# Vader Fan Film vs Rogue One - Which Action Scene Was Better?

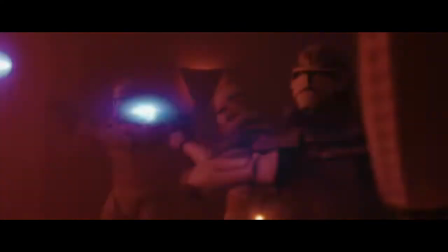(0:00)
Which action scene was better, Vader or Rogue One?
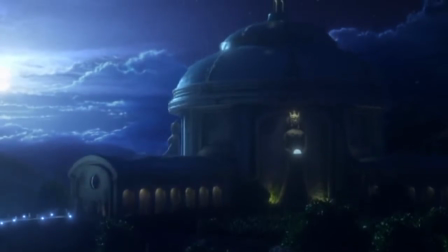(0:08)
Hello all and welcome to another Pacemaker Gaming Star Wars video. Today we'll be discussing which Darth Vader action scene was better,
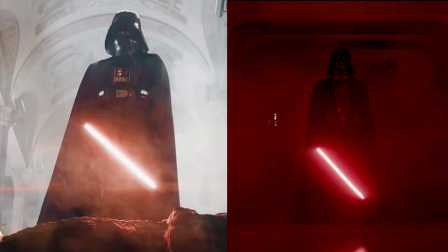(0:15)
the opening scene of Vader Episode 1 by Star Wars Theory, or the hallway scene from Rogue One, A Star Wars Story.
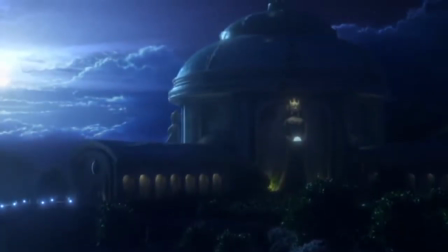(0:23)
But before we begin, if you are new to the channel, please subscribe and hit the like button if you enjoyed this video.
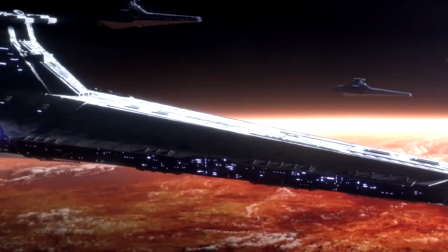(0:29)
In this video, we're going to be doing a like-for-like comparison on the 3 things that coherently make these video clips great action scenes.
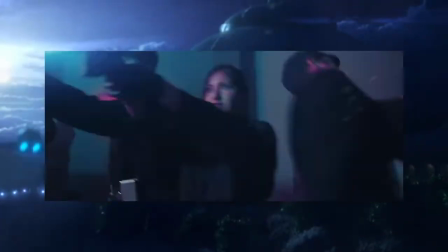(0:37)
Let's start off with Vader, the Star Wars fan film that blew up and is currently sitting at 5 million views as we speak,
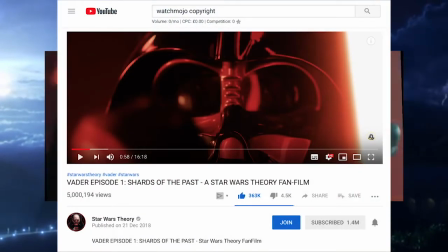(0:44)
which is on average gaining 5,231 views per hour.
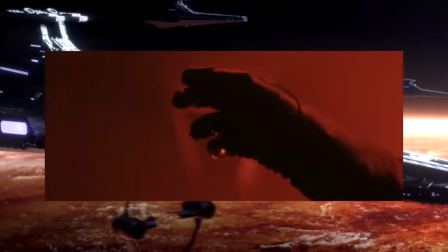(0:48)
3 things that make the Vader fan film's opening such a great action sequence is the music,
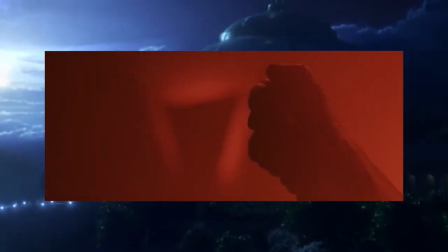(0:53)
the special effects, the camera angles, and the battle choreography. Now, the music for the fan film works great for the opening scene.
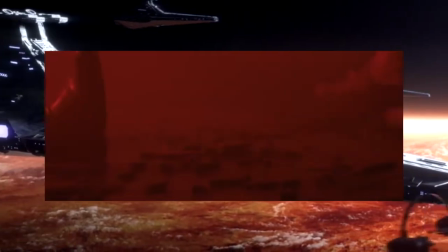(1:02)
It nicely adds to the mystery of why are the clone troopers attacking Lord Vader, and most of all, who is he joking?
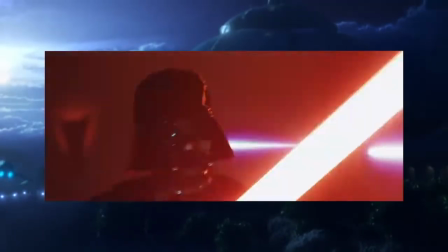(1:08)
The special effects were mind-blowing for a fan film. They weren't the same level as the current Disney films, but they were fantastic nevertheless.
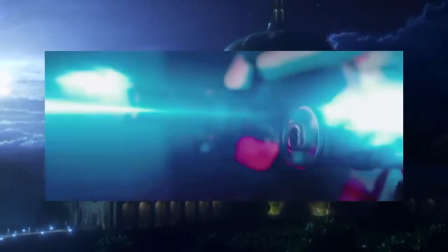(1:16)
The camera angles were also really good in this fan film.
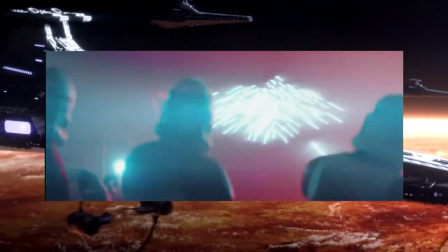(1:19)
The opening shot of Vader by the glass window kick-started a great opening sequence,
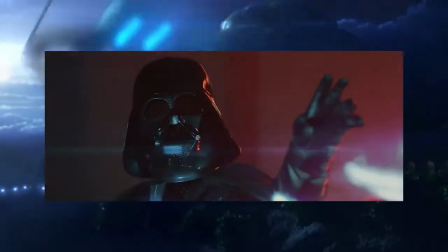(1:26)
and this quality of filming continued throughout the entire episode.
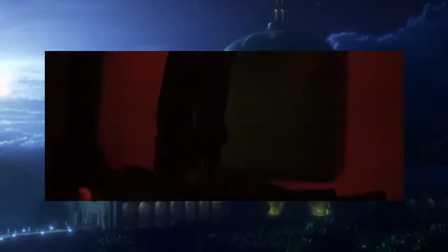(1:30)
Now, in this action scene, Darth Vader eliminated 12 clone troopers in 1 minute and 13 seconds.
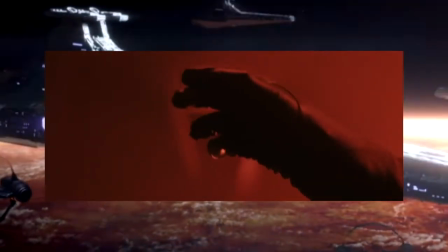(1:37)
The choreography was well timed, from Darth Vader's lightsaber parries to the clone troopers getting hit in the head and dropping to the ground.
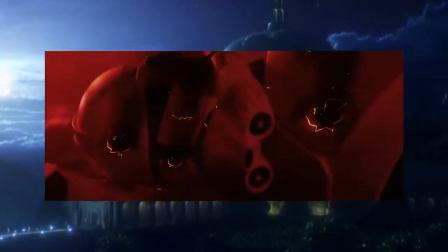(1:45)
But all in all, this was an excellently made action sequence, and Star Wars Theory and his team should be incredibly proud of their achievement.
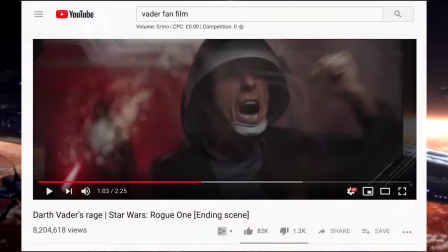(1:55)
Rogue One, the second most watched Star Wars fight on YouTube,
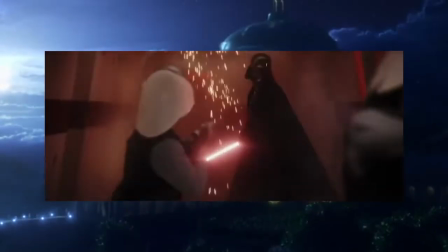(2:00)
and arguably the best part of the Rogue One film.
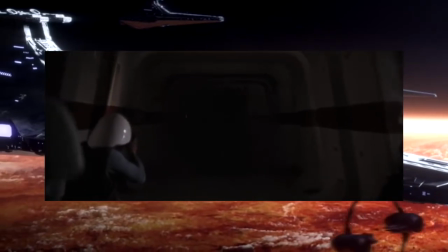(2:04)
To analyse 3 things that make the Darth Vader hallway scene such a great action sequence, we'll again be reviewing the music,
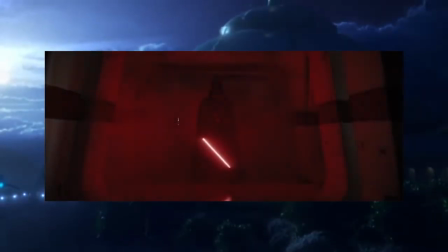(2:13)
the special effects, the camera angles, and the battle choreography, so we're having a fair comparison.
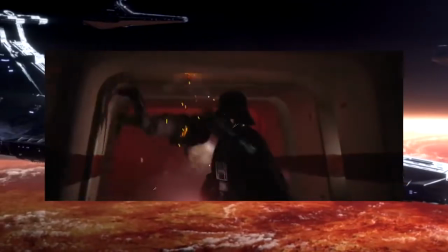(2:19)
Now, the music for the hallway scene was absolutely thrilling, and I must say trumps the soundtrack from the action scene in the Vader fan film.
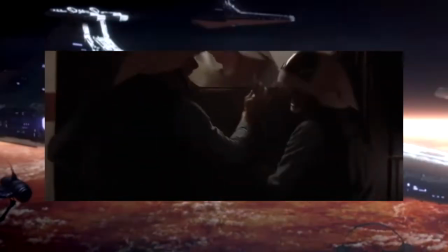(2:27)
But that is expected.
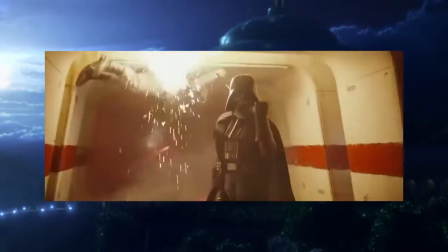(2:29)
It adds to the dramatic entrance Darth Vader makes when he ignites his lightsaber and wipes the floor with rebel scum.
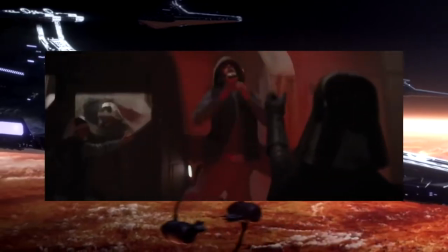(2:37)
The special effects were great in Rogue One. I also like the fact that they didn't appear to use CGI in the scene where Vader lifts the rebel up to the ceiling,
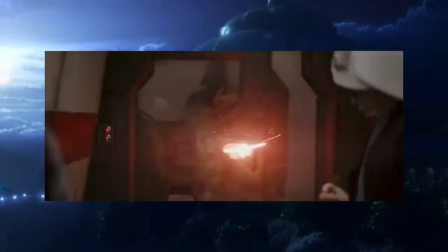(2:45)
making the scene look even more realistic and even more thrilling.
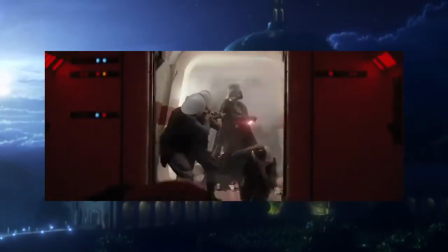(2:49)
The camera angles were fantastic in Rogue One throughout the entire scene and throughout the entire movie.
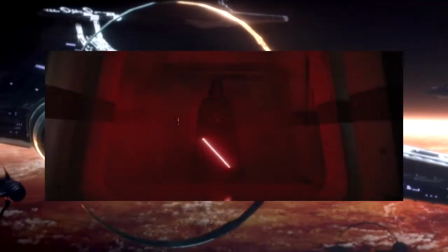(2:55)
From when Darth Vader first makes his appearance to when the surviving rebels are running for their lives, the intensity of this scene is extremely well captured.
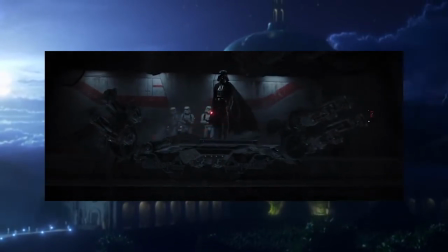(3:04)
Now, in this action scene, Darth Vader eliminated 14 rebels in 26 seconds.
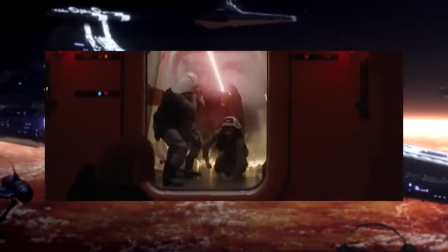(3:12)
The choreography was fantastic, and Darth Vader managed to kill more enemies in less time in Rogue One than in the Vader fan film,
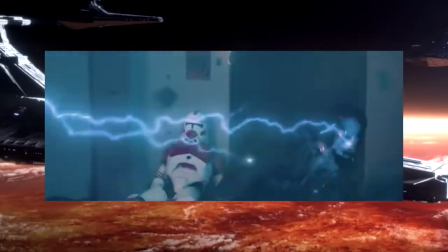(3:21)
which totally makes sense, as Vader Episode 1 is set just 8 months after the events of Revenge of the Sith,
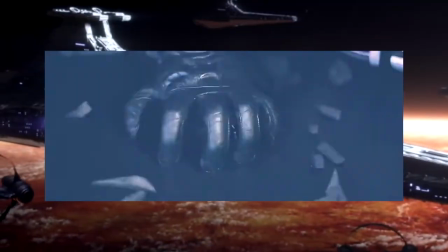(3:29)
and at that time Darth Vader was still very much getting used to his new robotic body and his new robotic limbs.
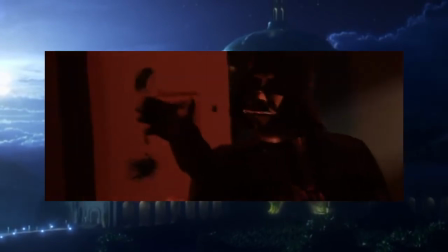(3:36)
So in conclusion, by comparing the music, the special effects,
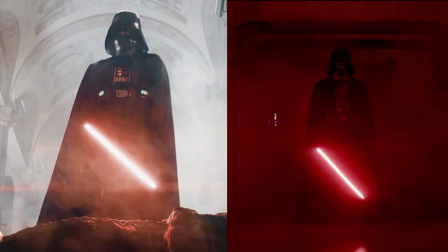(3:42)
the camera angles, and the battle choreography, the better action scene, in my opinion, has to be the hallway scene from Rogue One.
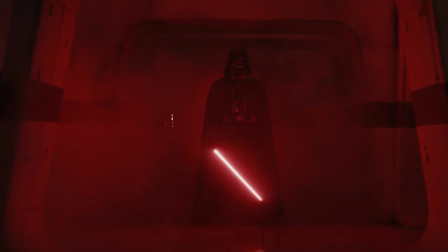(3:52)
The music, fighting, choreography, and special effects were far superior, but this was no means meant to discredit any of the work done by Star Wars Theories and the creators of Rogue One.